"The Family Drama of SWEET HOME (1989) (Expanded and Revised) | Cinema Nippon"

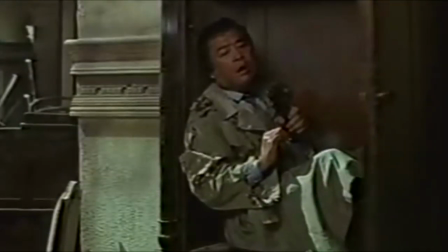[8:34]
And Kazuo learns to be a good father by giving his all to save Emi.
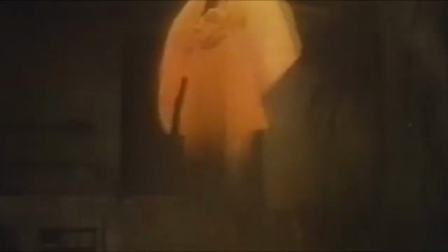[8:38]
Not to mention Lady Mamiya finally being reunited with her child, thus overcoming her problems.
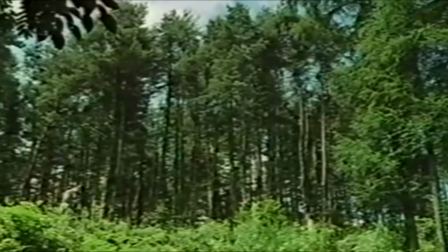[8:44]
In this way, Sweet Home, despite all camp, is a tale of loss in learning to move on, whether in this life or the next.
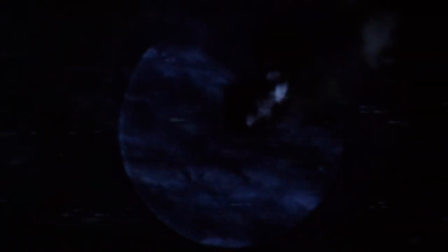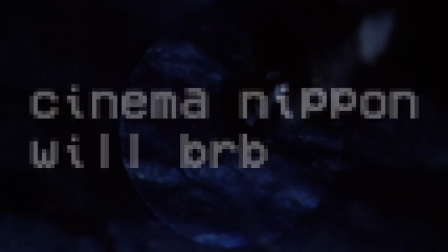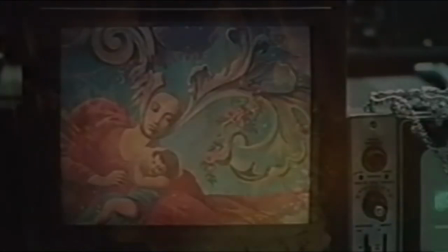[9:06]
This interest in the human element is something imperative to dramatic storytelling. Well, assuming your audience is human.
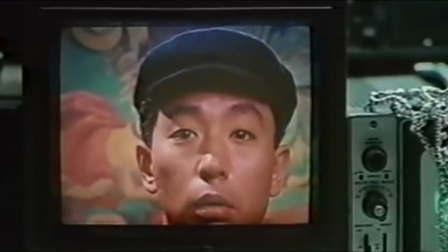[9:13]
And Kurosawa's comes from both his history in studying sociology and his love of film.
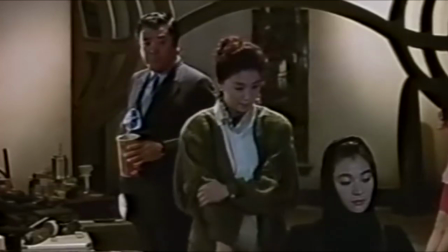[9:19]
He said once that, since he had no formal training in film,
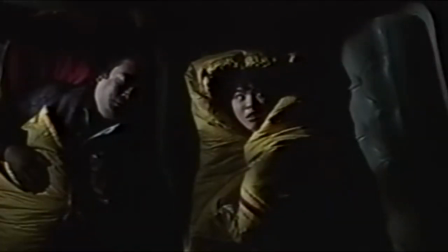[9:22]
he has learned most of what he knows from other films that he enjoys. from observation rather than formal teaching,
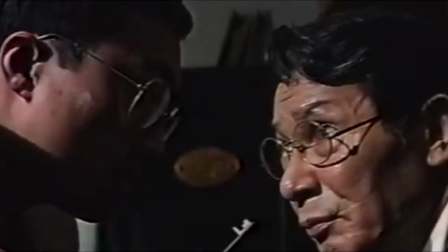[9:29]
while as a writer he draws from these films and his own personal experiences. Kurosawa has stated that he is conscious of genre conventions,
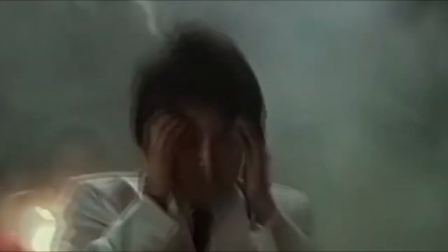[9:37]
and that it wasn't until later in his career that he began to let go of them in order to create a more fluid sense of narrative,
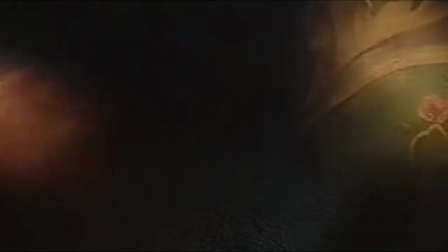[9:43]
which helped him in a way create his unique, bleak style of horror.
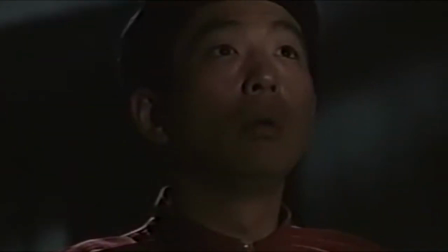[9:47]
However, he also states that he is not interested in creating characters who can be reduced to a single motivation,
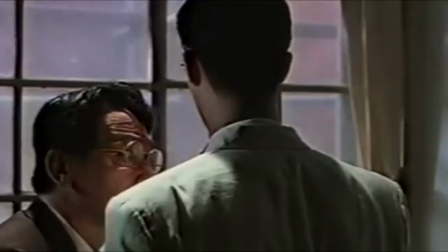[9:53]
a trap which he says some western filmmakers fall into.
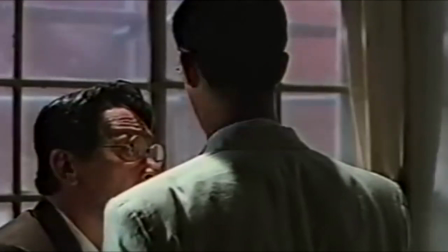[9:57]
These two ideas can explain why Sweet Home is, at once, a very by-the-numbers 80s horror flick,
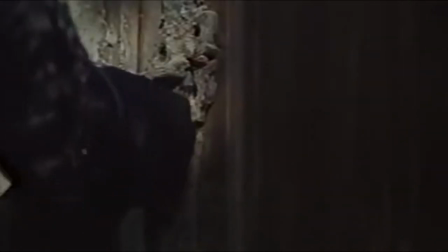[10:03]
even going so far as to employ several effects and makeup people who worked on two major 80s horror films,
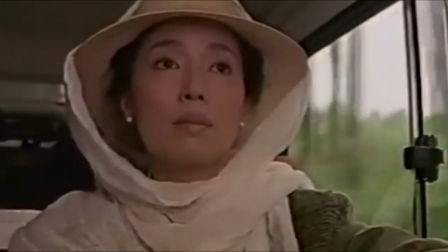[10:10]
The Exorcist and Ghostbusters. Yet how the film also contains very likable characters with a sense of depth greater than
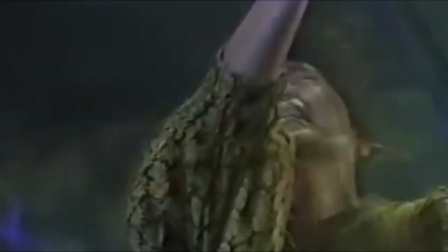[10:17]
the group of hormonal teenagers that form the stereotype of the horror genre from this period.
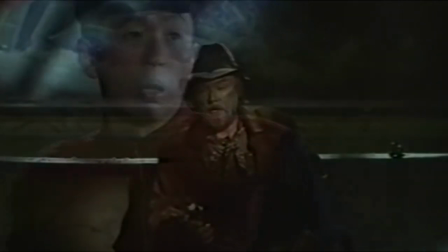[10:22]
These are, as Kurosawa says is his intent, real people placed into unreal circumstances and simply allowed to be.
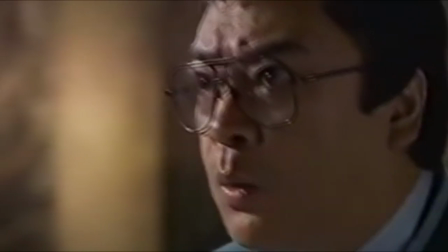[10:30]
Even if the narrative itself is fairly straightforward from beginning to end, the space of the film is uncertain, though perhaps not upon first glance.
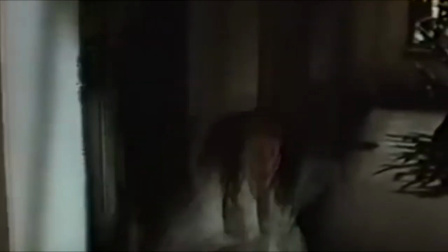[10:38]
This type of confusion in the visual space and the hinting of things off screen is something that Kurosawa has spoken about doing in his later projects.
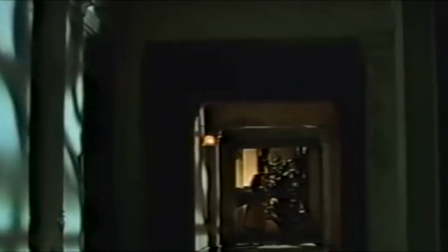[10:46]
There's this creepy statue that appears throughout Sweet Home, it seems to appear in random places, like it moves around the mansion,
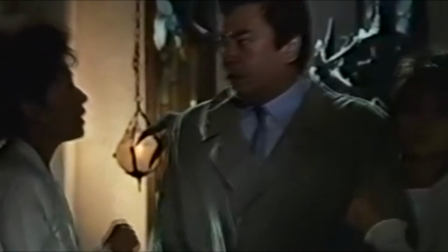[10:53]
or as though the mansion itself is moving it, though we think it points to the mansion itself not making logical sense,
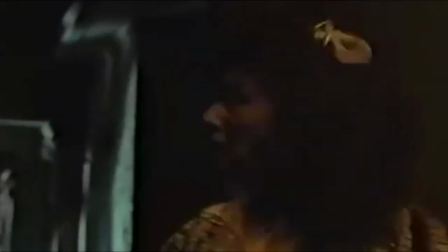[11:00]
which in fact would make sense, that the mansion is made to seem more enormous through disorientation of the audience.
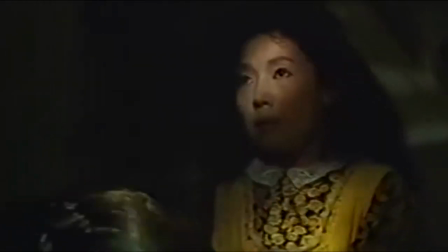[11:07]
You can witness this kind of audience uncomfortability and impossible architecture in Stanley Kubrick's seminal horror film The Shining,
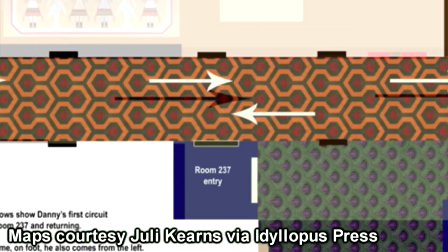[11:14]
which has been noted for how mapping the hotel in which it has set is futile in terms of logic and conventional space.
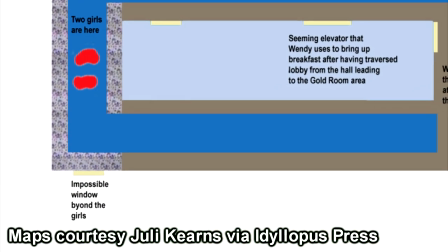[11:21]
This increases the unease felt by the viewer as they recognize, consciously or not, that something is inherently wrong with the setting.
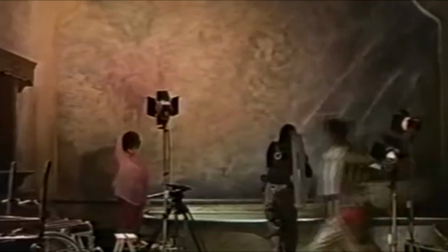[11:29]
A similar feeling arises in Sweet Home when you try to understand the relative location of the fresco room.
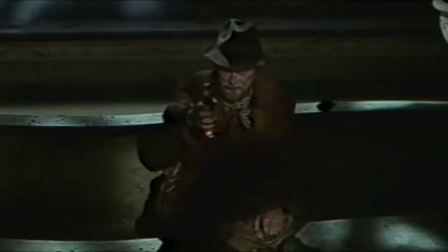[11:35]
A good portion of the film's scenes are shot within this room or deal with characters who have supposedly just left this room.
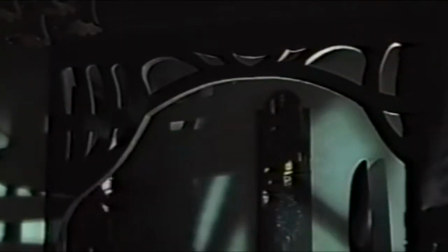[11:42]
But whenever we see a character or a group fleeing outside,
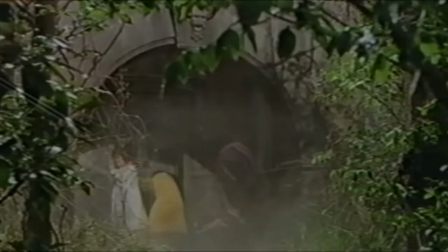[11:46]
they seem to be exiting from a different area, as though the house is consistently placing them in different locations.
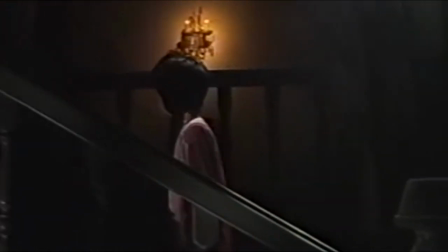[11:52]
The same can be said of the different characters' explorations of the mansion.
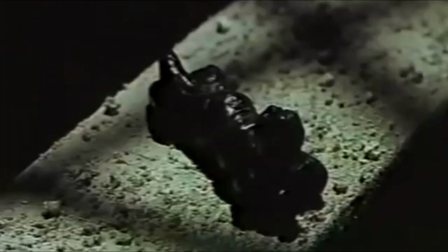[11:56]
Except when Amy explicitly tells us that she is searching the bedroom upstairs, and when Akiko and Yamamura go into the basement,
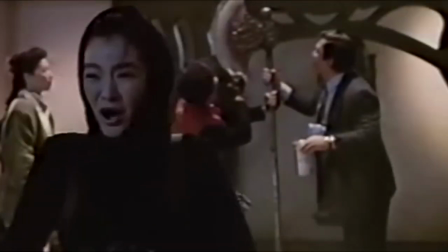[12:02]
we have no overt indication as to what floor any of the characters are on at any given time.
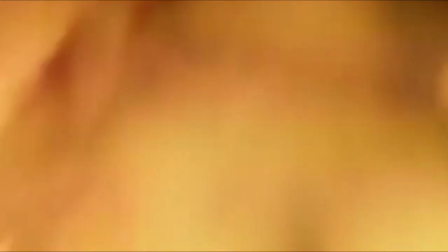[12:08]
Thus, we assume that they remain on the ground floor. We understand through the hell symbolism of a room of fire and through the pragmatic placement of a
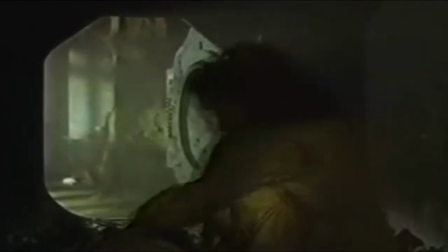[12:15]
furnace below the rest of the house that when Akiko looks for Amy at the climax and enters the furnace,
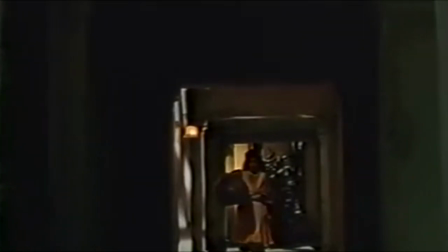[12:20]
she has descended into the bowels of the house. But as for all of the times that a character is being chased, save again when we see Amy running down some stairs,
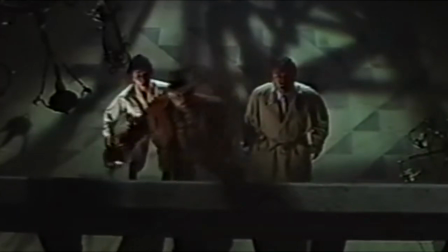[12:29]
we never get a sense of where the characters are relative to one another.
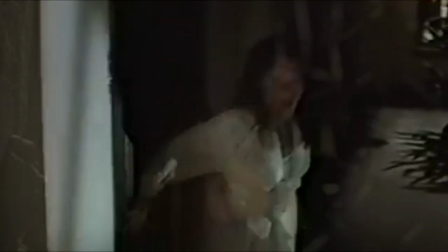[12:33]
And this statue is a marker, in a way, of this trend. whether it was conveniently reused set dressing,
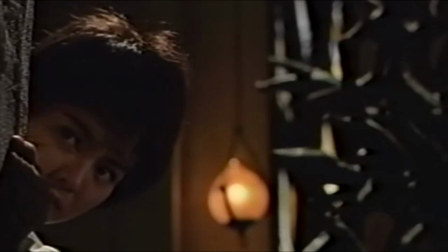[12:39]
or it's intentionally placed to represent the watchful eye of the Lady Mamiya.